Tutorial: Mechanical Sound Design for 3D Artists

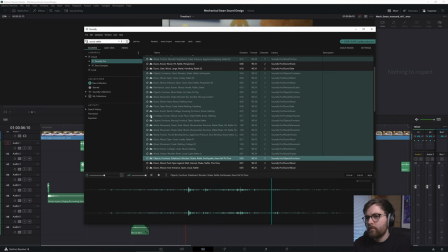Too much squeaking. Maybe wood rhythm.
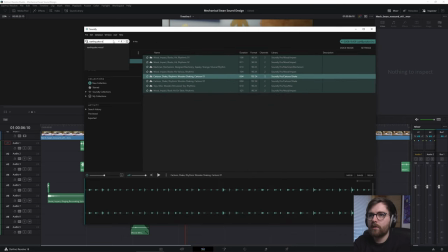Let's try a quake wood. It's like way too massive.
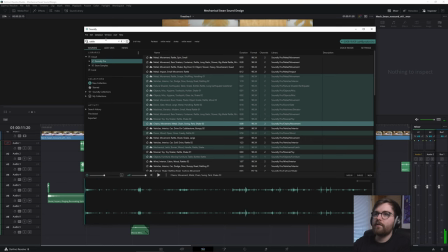I don't really know what I'm looking for. Let's try and find some springs instead. Let's try clockwork.
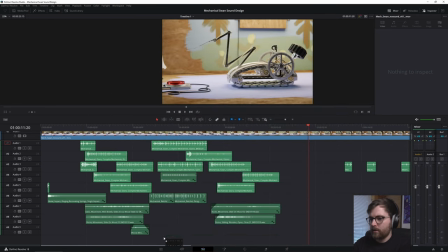That's a good... Maybe this could work. I'm feeling it could be like a spring for this extension here.
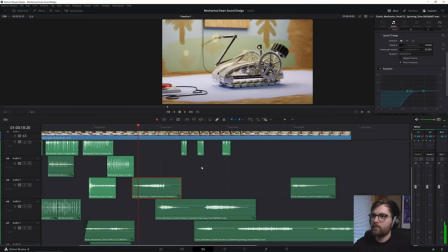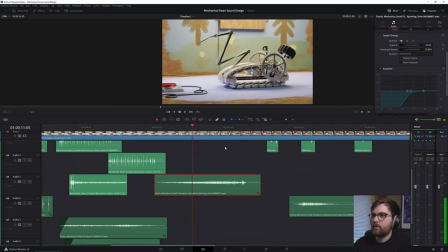Yeah. That works. Yeah, it first goes up and then it goes quiet.
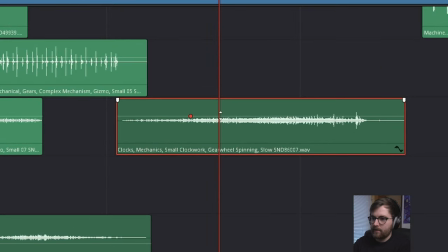So you can hold down Alt on this line and then you can just click to make these keyframes. So we can pull it down here.
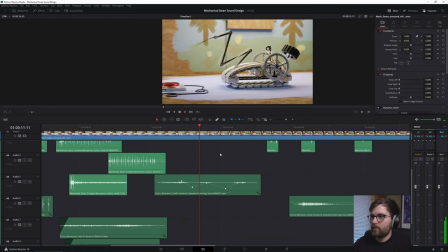So now we sort of tailor this to when there's more motion, there's more sound.
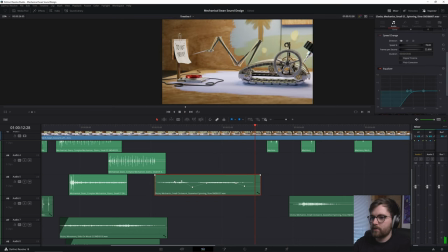Yeah, I feel like this works. And then let's make it a little bit louder.
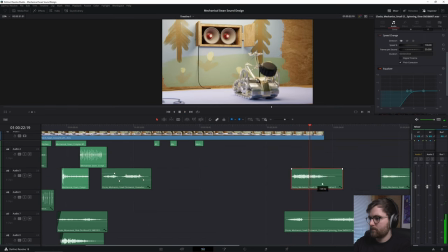We want one when it's going back as well. Oh, that's good. It has like an ending as well.
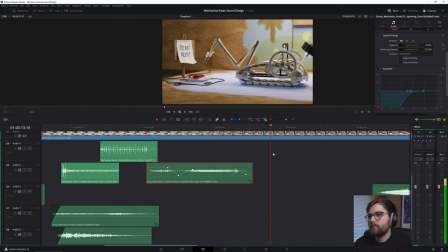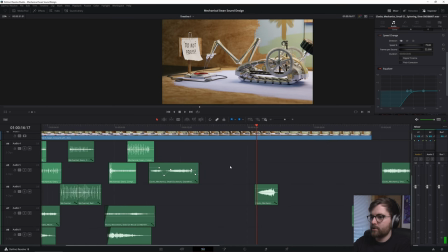That's the squeaking is amazing. I'm so glad I added that. Okay, now we need a button click.
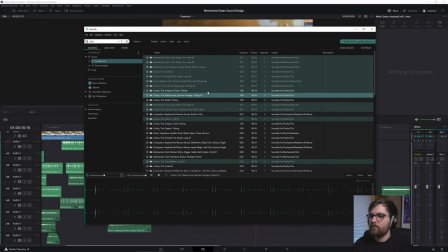Click. Maybe button.
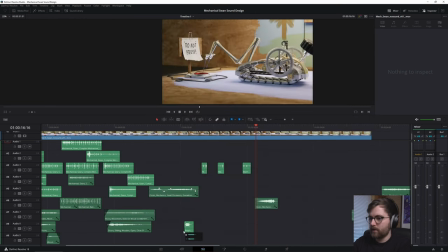Ah, let's try it. It probably won't work.
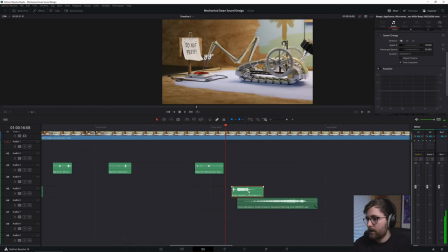It could work.
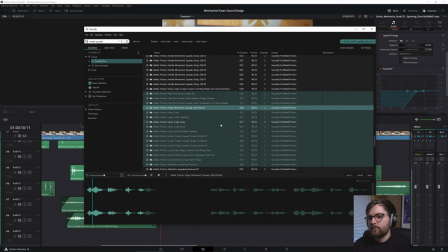Let's add some squeaking to this, yeah. I wonder what the difference between a creak and a squeak is. Oh, scrape. So you got scrape, squeak, and creak.
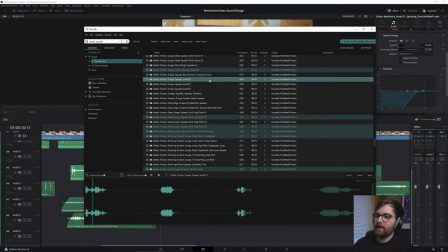This is probably one of the most difficult parts about speaking another language. Because in Norwegian, I know all these words.
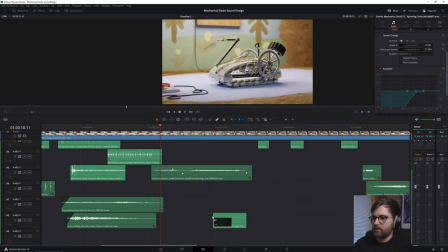This is good. Let's take a longer part.
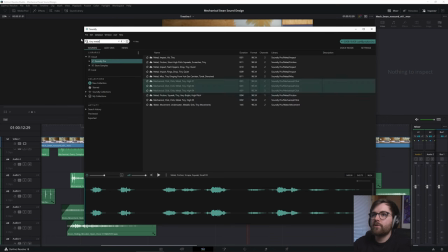I'm just gonna search for tiny metal.
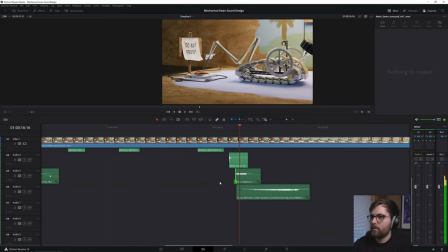Oh, this could be for the button. I think I've used this one before as well.
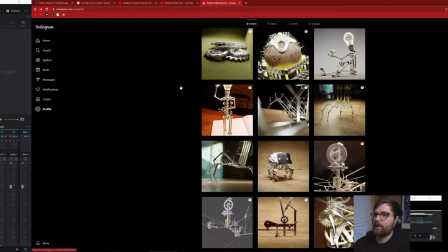Yeah, I've used this one in the one of, yeah, I can't play the video because it has copyrighted music in it, but I've 100% used it in this one.
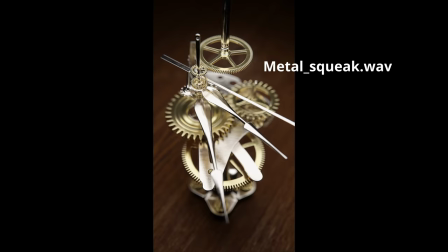If you watch this on Instagram. Okay, so we are getting some sound effects.
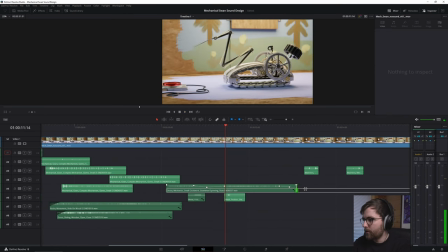This needs to go on for a little bit longer. Set it to
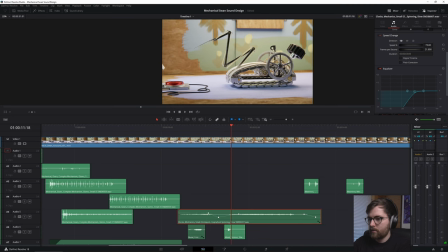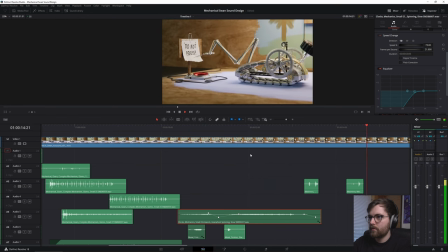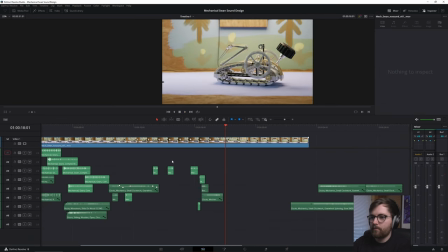73. Yeah, we need just a bunch of metal part. It needs to go crazy here. Maybe this one.
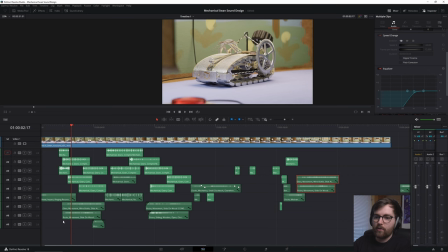And then some sliding again. This one is so long since we have heard it that there's no problem to just copy it to the end.
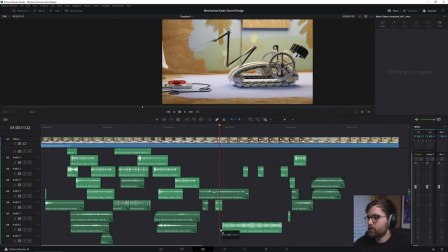It's too loud. Yeah, we want just like a super silent version of this.
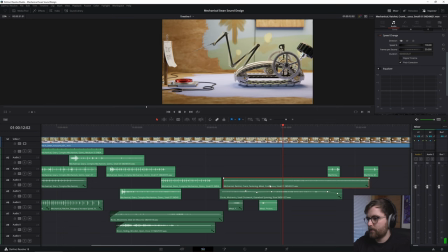Oops, forgot to make it stereo. So
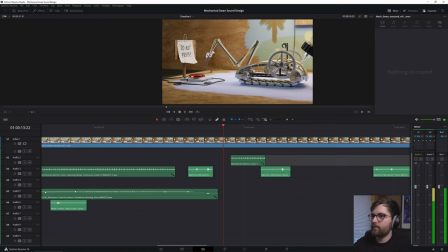So I want to have like a little bit of a gear situation here, just when it moves, like this little motion here, and there's going to be this back and forth. I think it could make it a little bit more funnier as well.
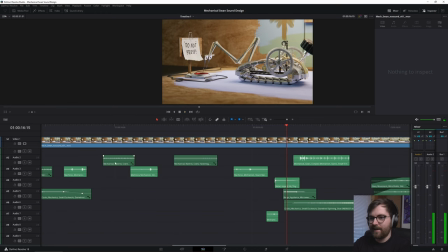Yeah, it is funnier.
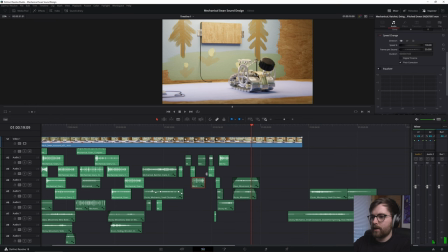Yeah, this is good. Maybe we can take another one of these. Yeah, it's too...
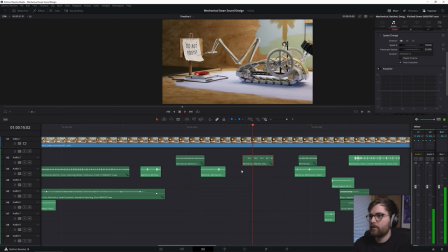this is better. Yeah, you heard that? We want this ticking instead. That is a little bit slower. Yeah, so now you can hear it's first slow. Like it's exploring.
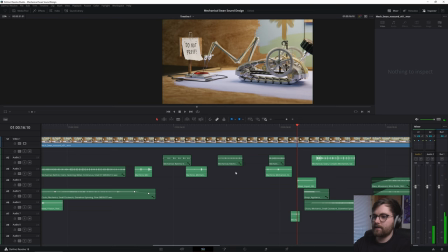Then it's pulling back. And then it goes fast again because it's getting excited. And it's not that much of a difference in the motion of the animation.